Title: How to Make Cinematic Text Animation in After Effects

Hey, what's up? My name is Adrian Jensen from Production Crate.
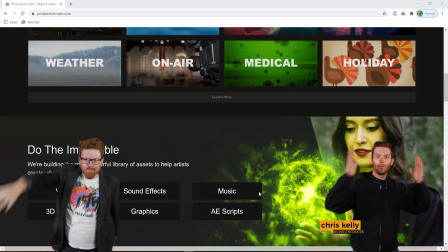And I am Chris Kelly, also with ProductionCrate.com. Yeah, you are. I had the .com in case people didn't know.
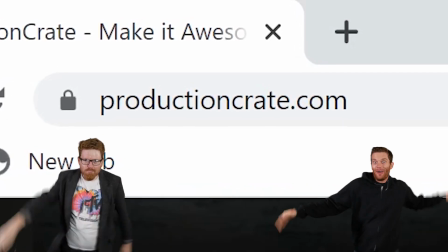Yeah, there's a lot of domains out there. Let's jump into it. You gotta watch out.
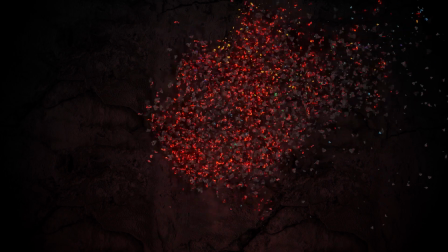All right, today we're gonna show you how to use our new Ember Particle assets,
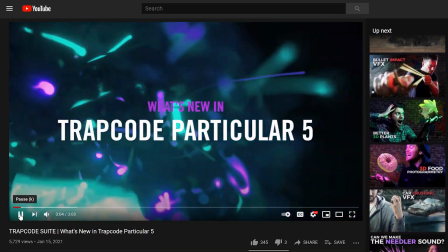as well as some of the new features in Trapcode Particular 5 to burn away some text or a logo.
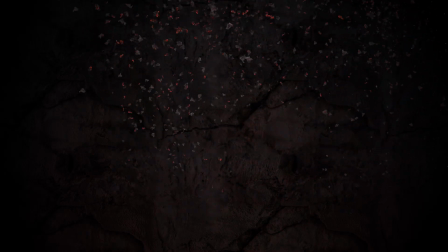And if you're a Production Crate Pro member, check out the description and find a download link to this project.
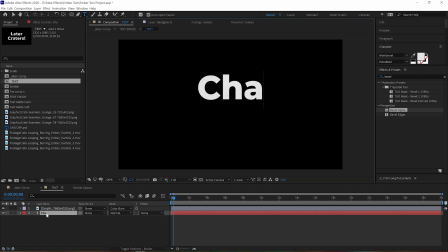All you need to do is open up the underscore text composition and change the text, or drop in your own artwork or logo, and you are done.
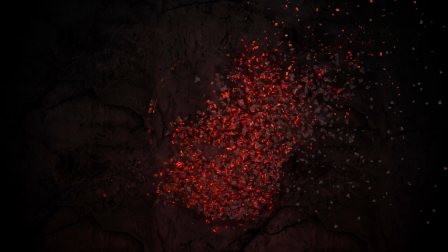We did it for you. Before we start disintegrating, we need something to disintegrate.
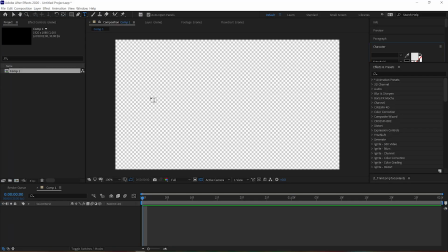Whoa. Make a new comp and either type some text or drag in your logo.
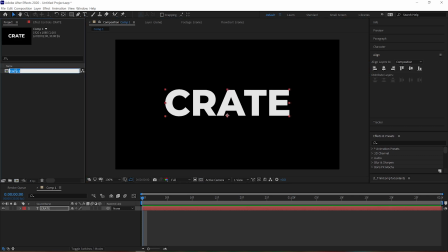Make sure to give this comp a good name, because we're going to be using it a few times and we want to be able to find it.
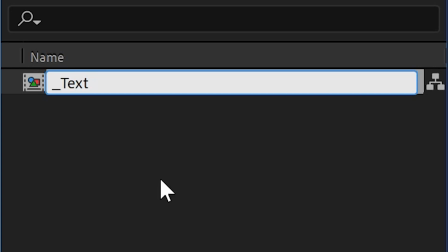Now, here's a hot tip. If you add an underscore to the beginning of your comp name, this will make it appear at the top of the project panel, making it easier to find.
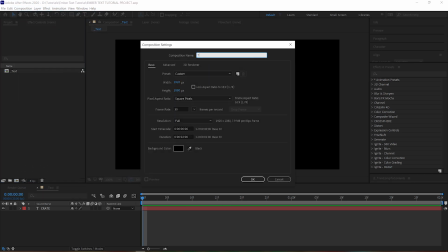All right, so next we need to put together a transition comp we can use to erode away our text or logo.
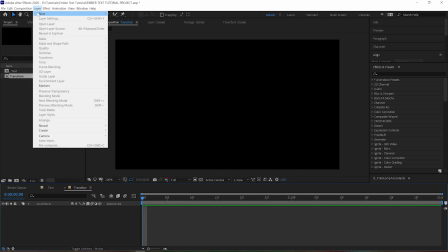We're going to put together a bunch of layers to make a custom texture.
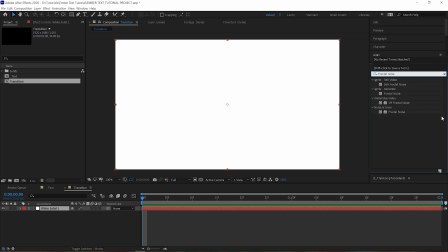You can probably guess that for our first layer, we're going to make a new solid and apply a fractal noise, and you'd be right.
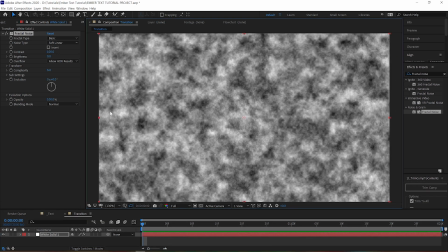But an alternative to this would be to use an actual texture. But where can I get one?
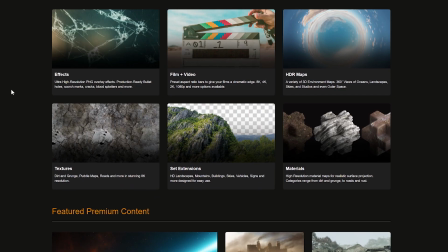Well, let's jump right on over to graphicscrate.com and navigate to the textures section.
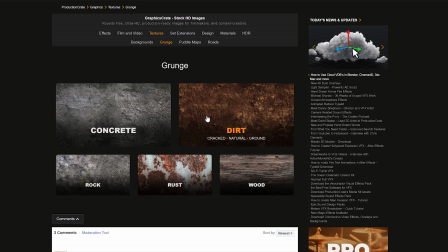You can see a few sections here that could work. Dirt and concrete could be good, but I think that rust might be exactly what we need for this effect.
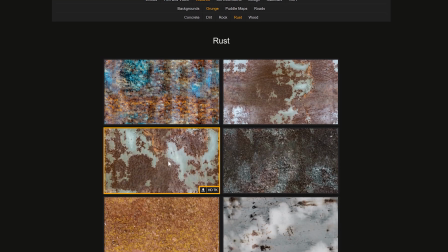We like this high contrast one, so let's click on that to take a look at it.
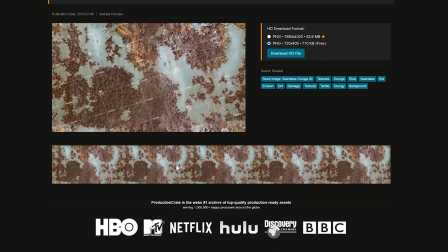And by looking at this bottom part here, you can quickly verify that it does tile seamlessly, and that's good.
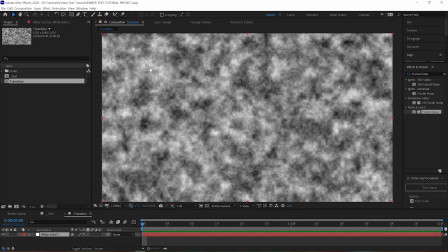So let's go ahead and download that and bring that into our comp. We're gonna scale that down and add a motion tile.
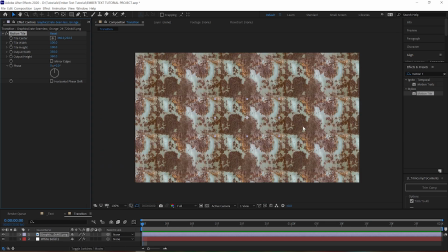Now that we can see that the tiling is a little bit obvious, but if we just rotate it slightly, believe it or not, that's gonna help.
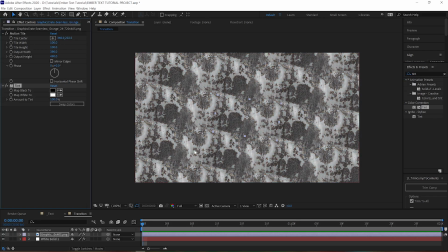We'll also tint it black and white, and now we can see that the contrast here might be an issue.
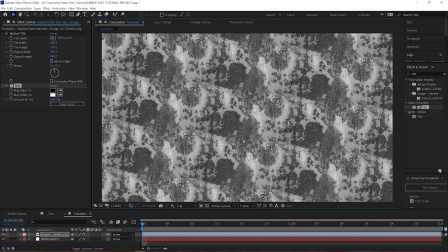It looks cool, but it might be an issue. It's looking very two-tone right now, but if we turn down the opacity, we can mix it with our fractal noise layer below,
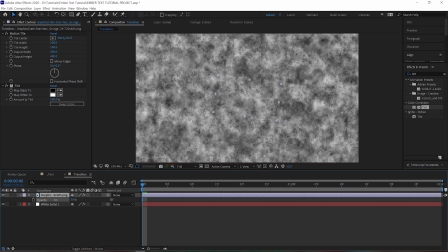and that's gonna give us a greater amount of usable data while also maintaining the nice organic nature of using this real texture.
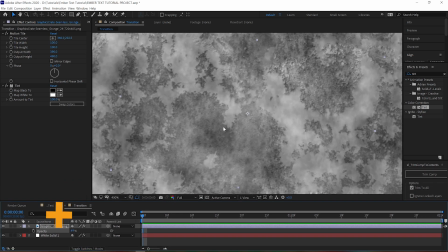So now we've got the best of both worlds. Since we're gonna want our text to look like it's flaking away, kind of like chipped paint, we want to add some flakiness to this texture as well.
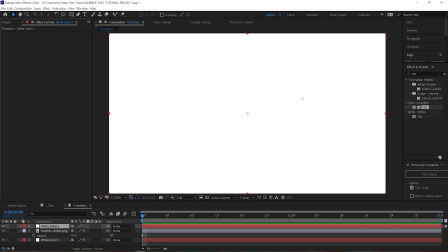We can do that by creating a new solid with a cell pattern effect.
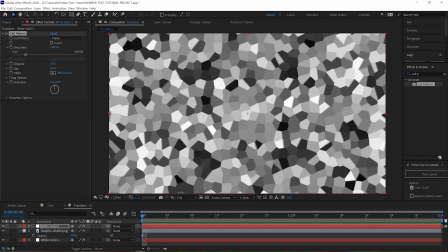Let's change the pattern type to plates, turn the sharpness down low, and turn the size down pretty low as well.
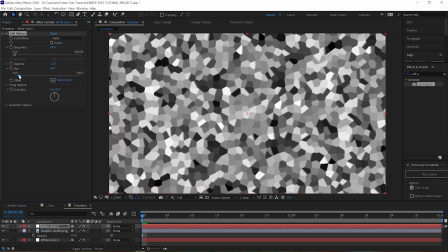We'll turn it down until the cells are roughly the size that we'd want them to be for our paint chips and rust flakes to be.
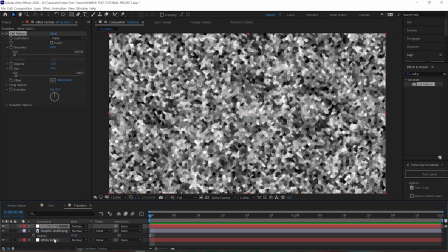Then all we need to do is just put that on an overlay transfer mode, and we'll adjust the opacity until we have the right amount of flakiness. Any of these layers can be adjusted later as well if we don't nail our ratios on the first attempt.
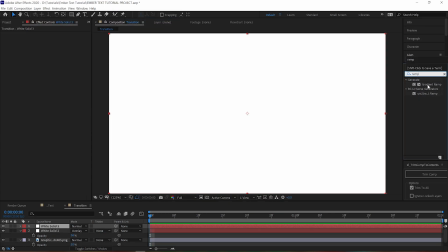It's all good. The next thing we need is a new solid with a gradient ramp effect running from left to right.
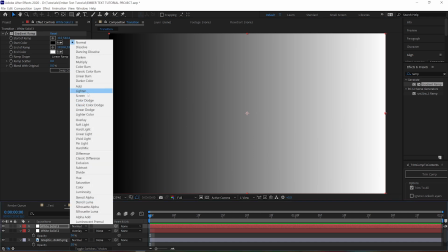And just like before, we put that on an overlay transfer mode to blend it with our existing layers.
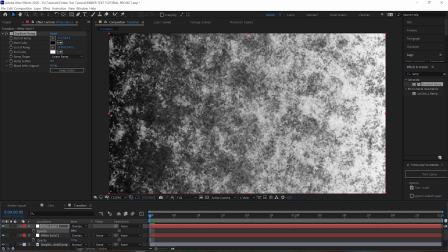And this is just going to help encourage our transition to move from left to right rather than just burning away all at once.
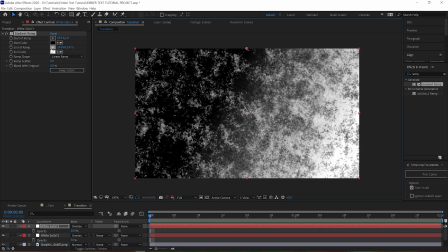Obviously, if you want yours to burn away all at once, don't do this, or you can make it any direction you want, even radial if you want.
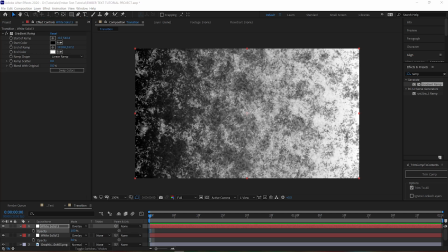Now, to actually turn this texture into a transition, add a new adjustment layer, apply an exposure and a levels effect.
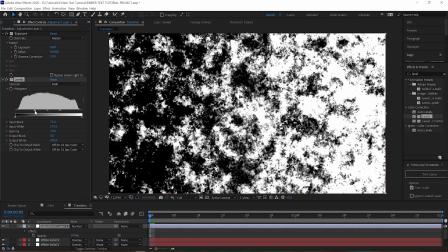On the levels, just bring in the black and white points a little bit to add some contrast,
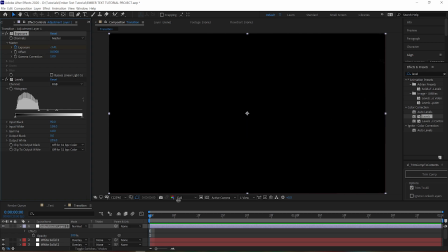and then on the exposure, we can animate it over time so that our transition goes from black to white.
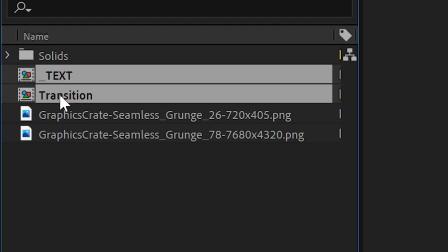Next, we grab the transition comp as well as our text comp, and we drag them both into a new comp.
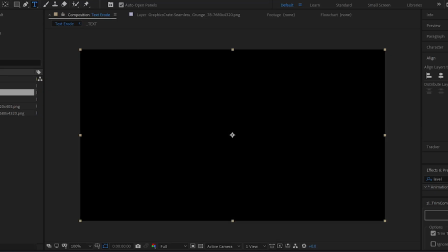We're gonna call this one Text Erode. We'll tell our text layer to use the transition comp as a luma inverted matte.
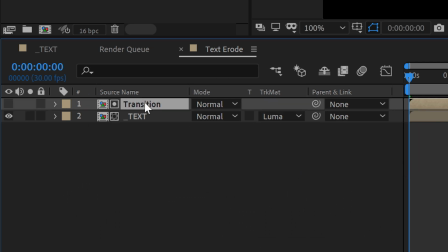Also, duplicate the text transition.